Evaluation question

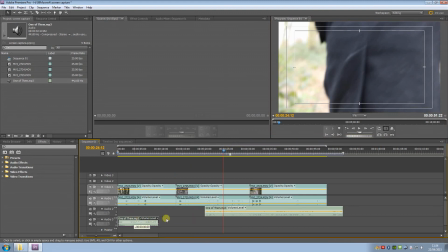4:06 This is simply done by dragging another piece of music into a different layer that is overlapping another.
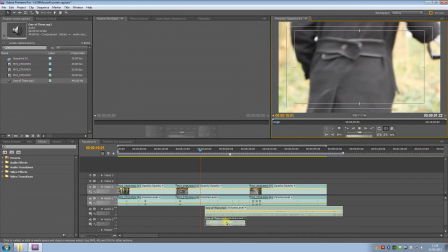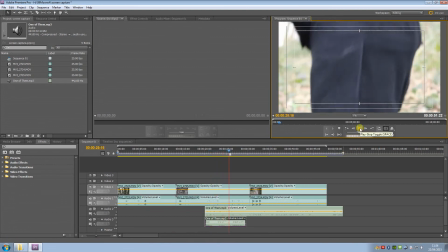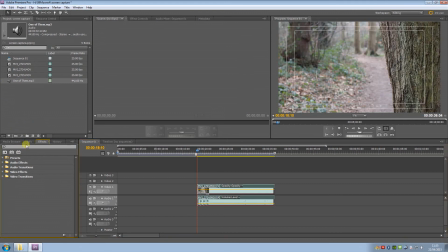4:30 Within our film, it was important to have a rather dull tone. To do this, we tried to create a relatively monochrome colour palette. To do this, we used the effects within the software, such as brightness and contrast. This allowed me to get rid of any excess light within my opening, creating a much dimmer, sombre tone.
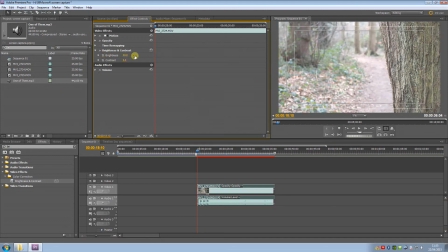4:50 Lowering brightness gets rid of any excess light,
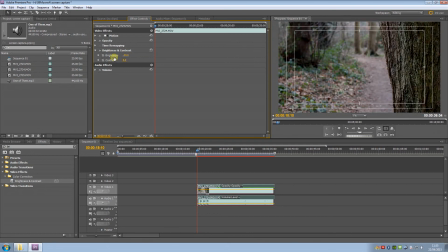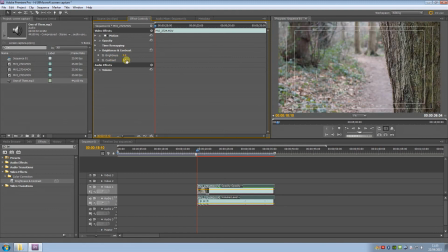4:59 and lowering the contrast dims the colours to create a very dull looking image.